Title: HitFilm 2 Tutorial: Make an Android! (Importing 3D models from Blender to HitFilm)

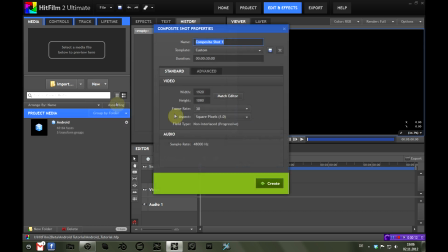So we first make a new composite chart at the default settings just name
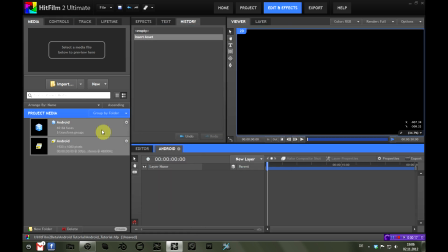this Android and we'll drop in the
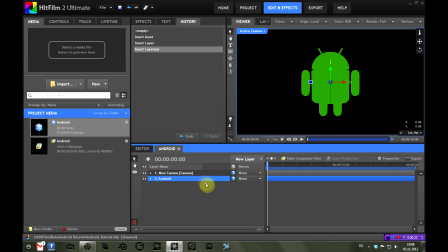Android from the media panel on doing this it will ask you to create a new camera if you didn't switch it off I did because it's just annoying me so now we have this basically unshaded Android model in our viewer you can see
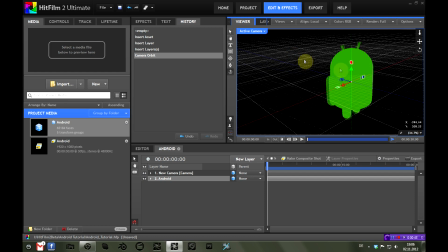that it's fully 3d already but it does not have any lighting so let's set that up.
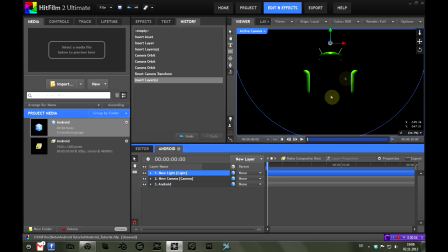I'm first just doing a very normal light which I
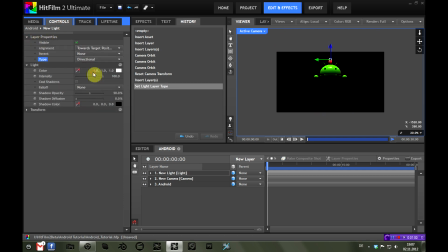will set to a directional light as it should emulate some kind of Sun. Just drag this around a bit until it fits what I want.
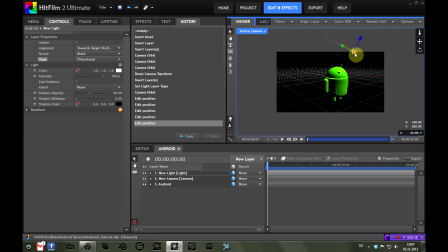I like that. And then I will create another light this is also going to be a directional light as I want to use it as a fill light from the other
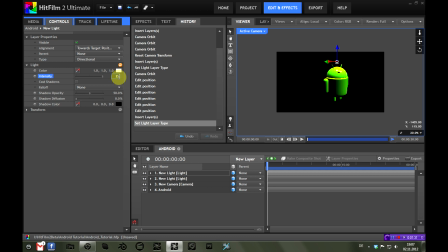side with maybe a quarter of the intensity of the original light so put this to the other side basically and
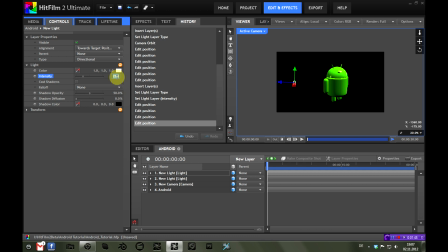this will just serve as a kind of fill light for the Android like this so you can see the difference so we have at least some light from the left
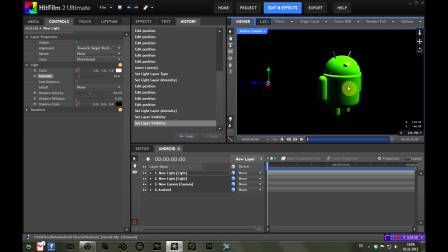so to give this Android a little bit more of realism we are going to
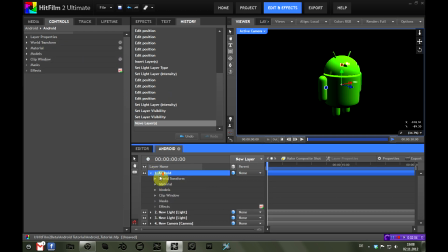go into the layer again and under the material
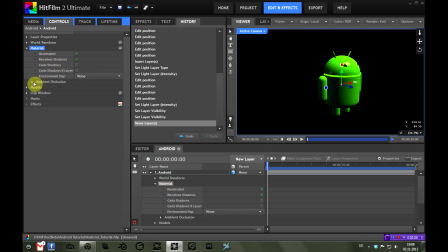option we will choose we will open the ambit occlusion and set it on so this will just add a bit of self-shading onto the model as you can see here when I turn it on and off again you can see here around the
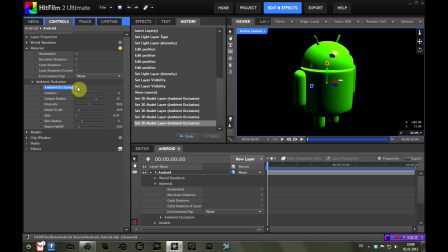base of the antennas there's some shading going on if I switch this on and off. I'm not going to the settings of the M-band occlusion here as I don't understand them fully myself yet but you can just play with them and look for a better result if you want to.
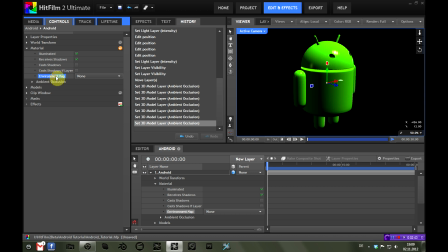So now you might have noticed this option here that is called environment map so we can actually use an environment maps to light this interactively with a scene so
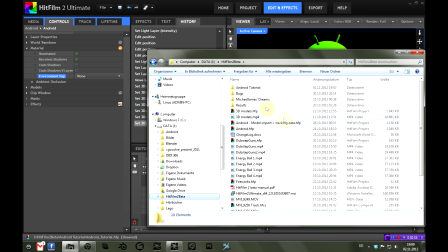wait a second I just have to find the folder I have it in there
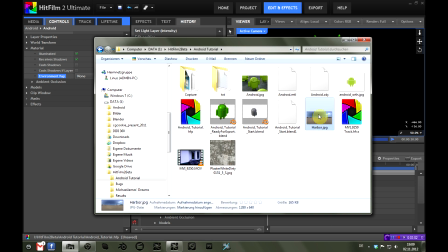it is it's called harap.jpg it's I think it's
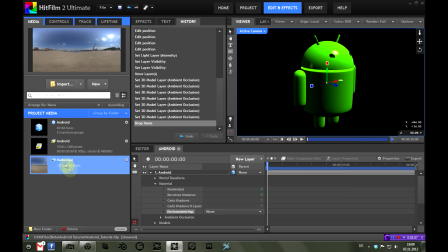included with the HitFilm 2 release at least it was with the beta I just drag that on
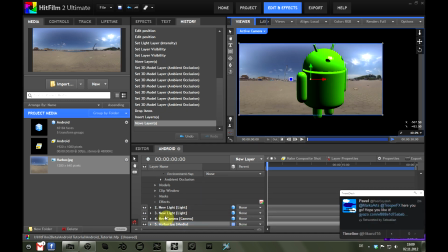the timeline underneath everything else and disable it and then in
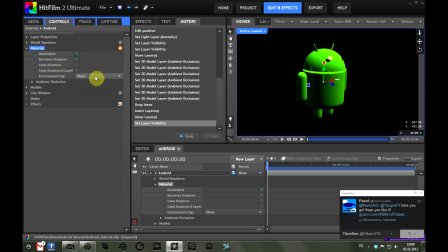the Android again in the material properties under environment map choose use
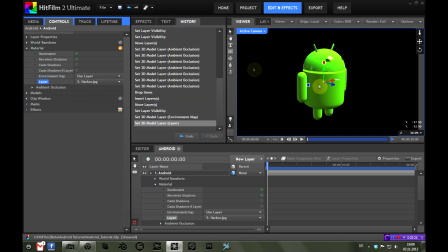layer and choose the harbor layer this will cause the Android to reflect this
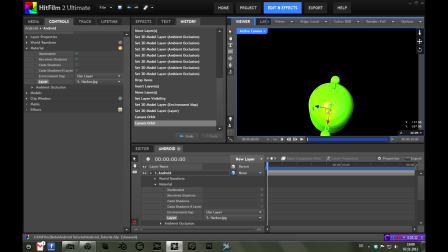harbor layer as you can probably best see on its head Wait a second, that's the view up here.
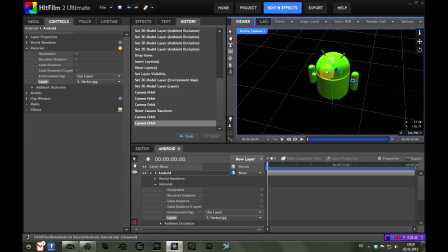You can see that at the back especially that there are some nice reflections on the head which give it a bit more of realism.
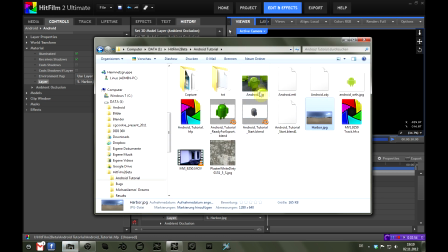Now I told you we are going to try and recreate
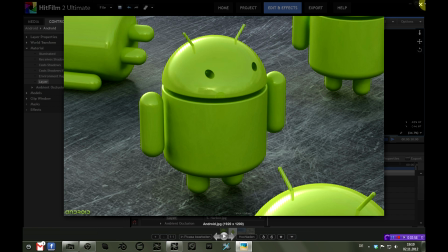the scene sort of and what's now missing is a ground plane
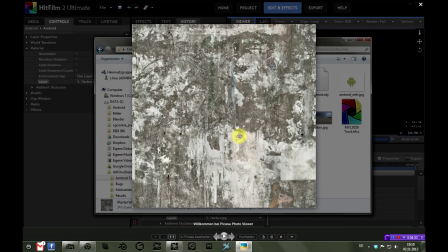and I will use just a simple text job that I
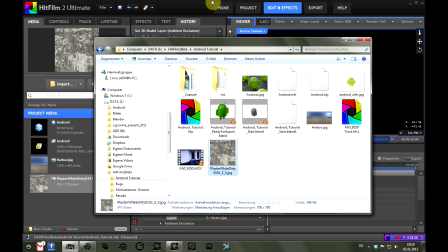found this one on Google just do something for yourself I don't know if I have the rights to distribute them
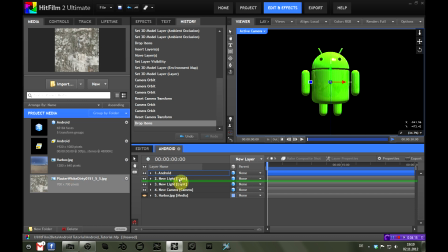to you so I'll drag that underneath the Android and put it to
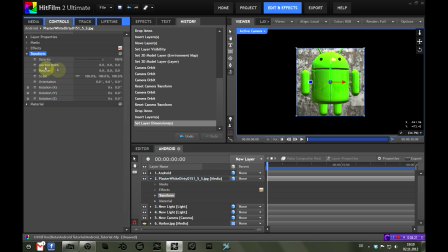3d plane turn it around by 90 degrees oops that was wrong here orientation that's the one then I will put the
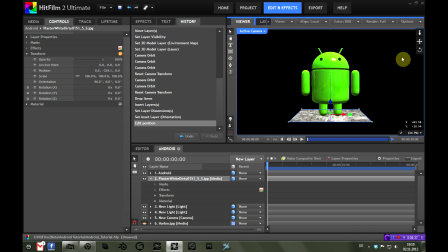plane down so that the android is basically sitting on it my second let me switch to front view so
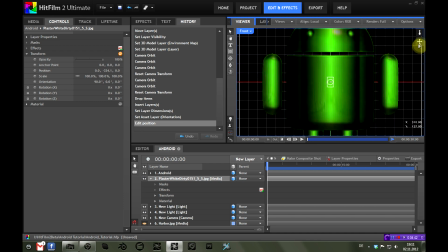I can let us see what I'm doing there
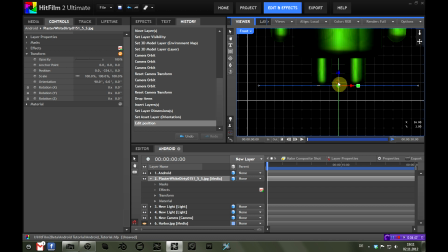we go and
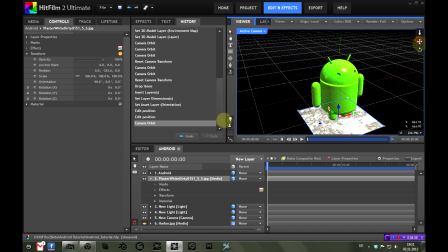now just adjusting the view a little bit so that we already have
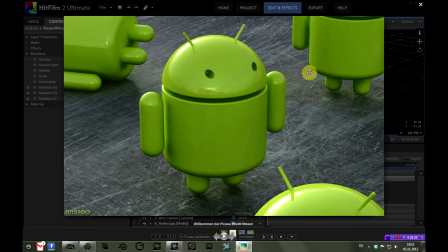kind of the positioning that we have here that the Android is looking to the lower left, to the lower right, sorry,
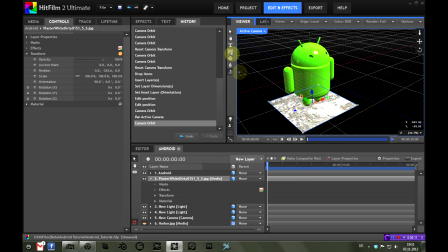of the frame and then we can adjust the plane so that it fills the entire frame by upping the scale to about 2,000%.
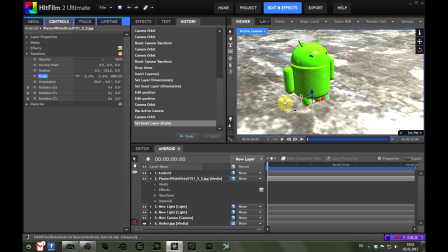Right so now we have one Android but it's not casting any shadows on the plane yet which makes it look really fake so we're going to go into the android again
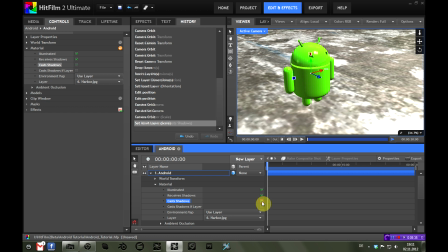and check the cast shadows option still not showing any shadows that's because we have to set our lights so that they cast
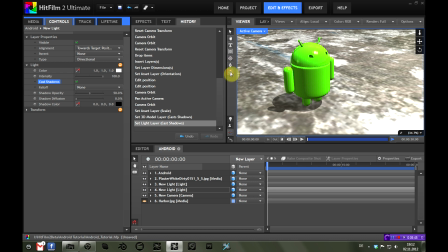shadows and now we have some nice shadowing here which makes this much more realistic i think we can dial up the shadow diffusion a little bit so that gets a bit softer you also might
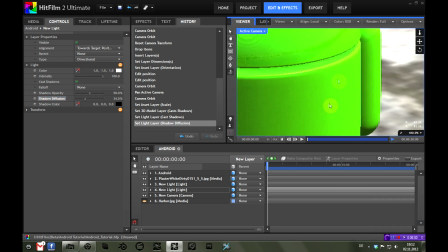notice that the edges of the Android are a bit wrecked here if we switch the render to enter
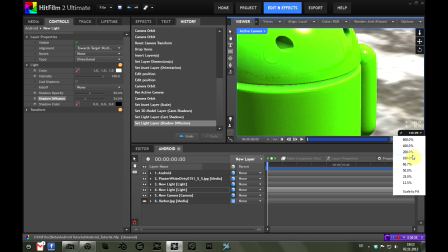liest that will solve this at least to some extent
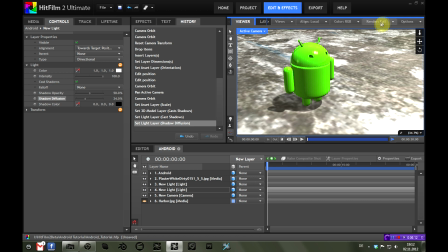but for performance sake I will set this back to full.
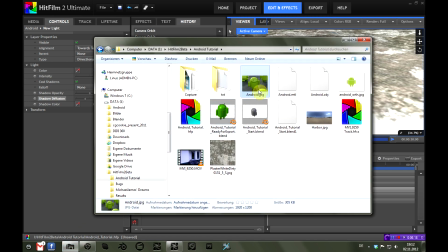So now it's just a matter of putting a few other androids in and we will do
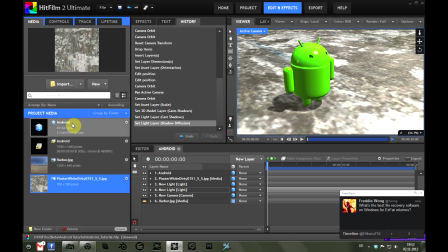that now by dragging them into the timeline a few times more.
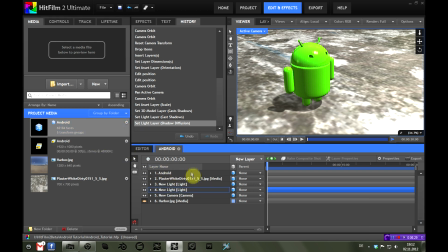Now important is that you don't just drag them in the timeline anywhere like this because now you have two objects but they are not rendering accurately in 3d space so if I take the second android and put it
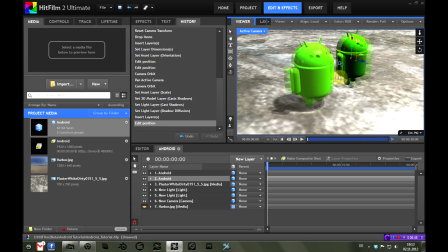here you will notice that if I orbit around them this works fine but as
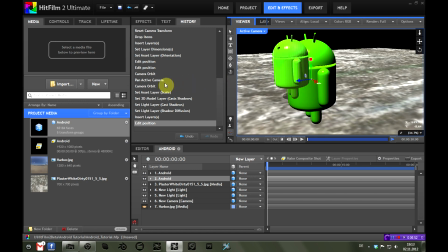soon as I go the other way around the first android still goes in front of the second Android.
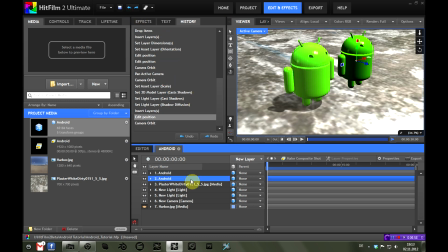This is because the z compositing works by determining the position of the layers on the 3D on the compositor timeline so we can't do them a separate object but instead we can open the original
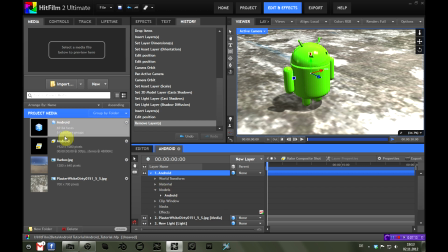Android layer and open the models tab and put the Android in there.